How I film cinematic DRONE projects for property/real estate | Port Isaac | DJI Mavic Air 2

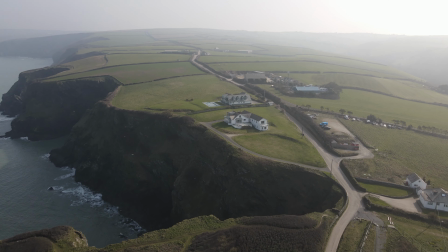So here we've got a forward traveling motion and then the lens is tilting down at the same time. But if you can't get those 2 movements taking place at the same time, the footage can look a bit basic, I think.
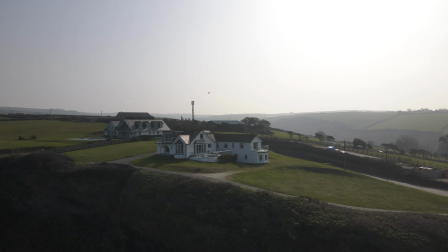I really like the light just glinting off those stainless balustrades and windows.
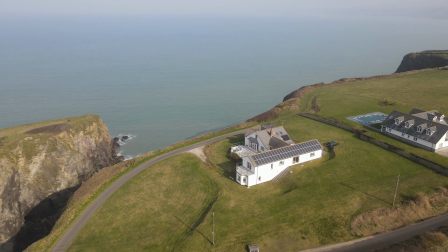I think it looks great. Oh, that was it. That was the cut from one day to the next, or the one day to the previous with the lighting change.
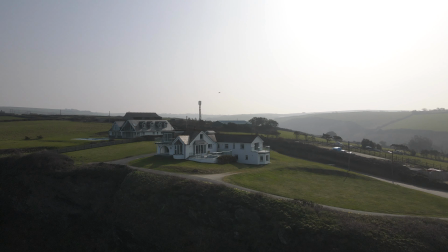Again, because you've got that whip round and that reversed perspective, it kind of obscures it and conceals it and makes it make sense.
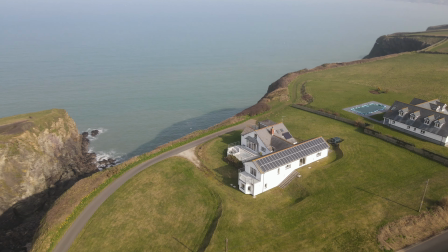Movement makes an image excitement. That's the whole reason we're doing video. Otherwise, I could just take a bunch of photographs.
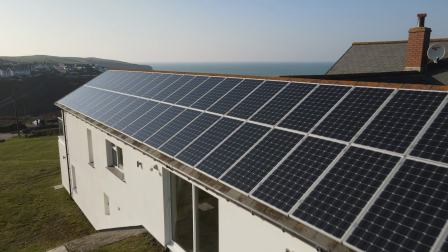And so with this shot, I was very pleased.
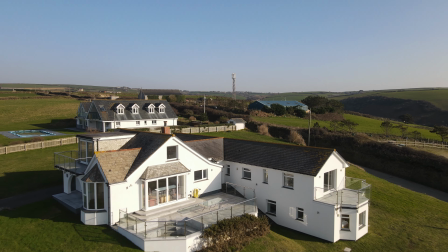You show off the property's green credentials for a start, but because you kind of have that just gentle rise and then reveal of the vistas of the property, and you just get a sense of what it would be like to be there,
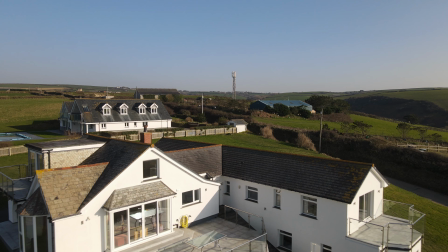That's a bit of a classic cinema shot there, though normally it would be with a subject. This is actually with a house. But you have the camera follow the subject moving from behind and then flip the perspective so the subject is trailing the camera but still moving in the same direction.
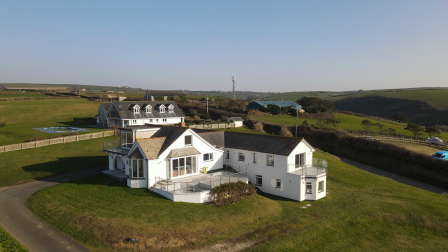That's kind of what I was going for there. It really was a magnificent setting. And I got the glint off the steel again.
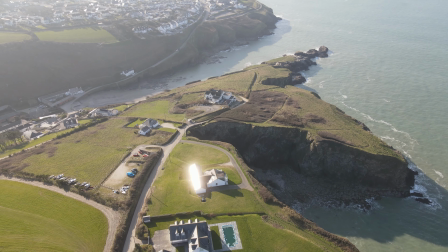The only cut I wasn't sure about is that last one and the glint off the solar and the windows. So now you've seen the video with me talking and drawing over the top of it. Now I'm going to play it in its entirety for you to fully appreciate it, or scrutinize it, whichever. Here you go.
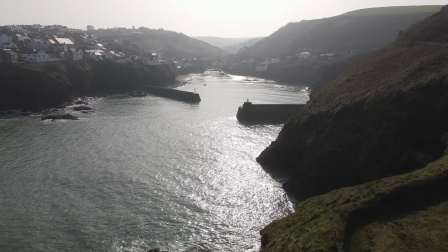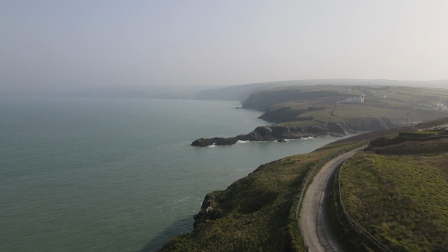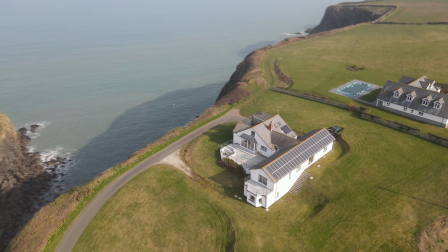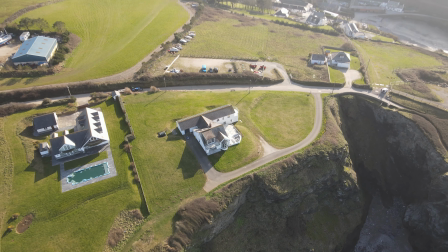Well, thank you again for watching. If you've got any tips on how I can become a better drone property or real estate operator and videographer, let me know. If you liked the video, press the like button. I saw a thing saying that likes are more important than subscribes, so if you're only going to do one, do the like. If you're going to do both, great. There's a couple of week lag before I do something in real life and then decide whether or not it's good enough to talk about on YouTube. If you want more real-time behind the scenes as to what it is I get up to, probably the best way to do that is on Instagram. My username is at jp.w__. Catchy, I know. But follow that and then you can kind of see what I get up to. You know, like a stalker. Thank you for watching. I'm going to get out of here. I think next week I'm going to talk about gyro stabilization on the Sony FX6. Right, bye.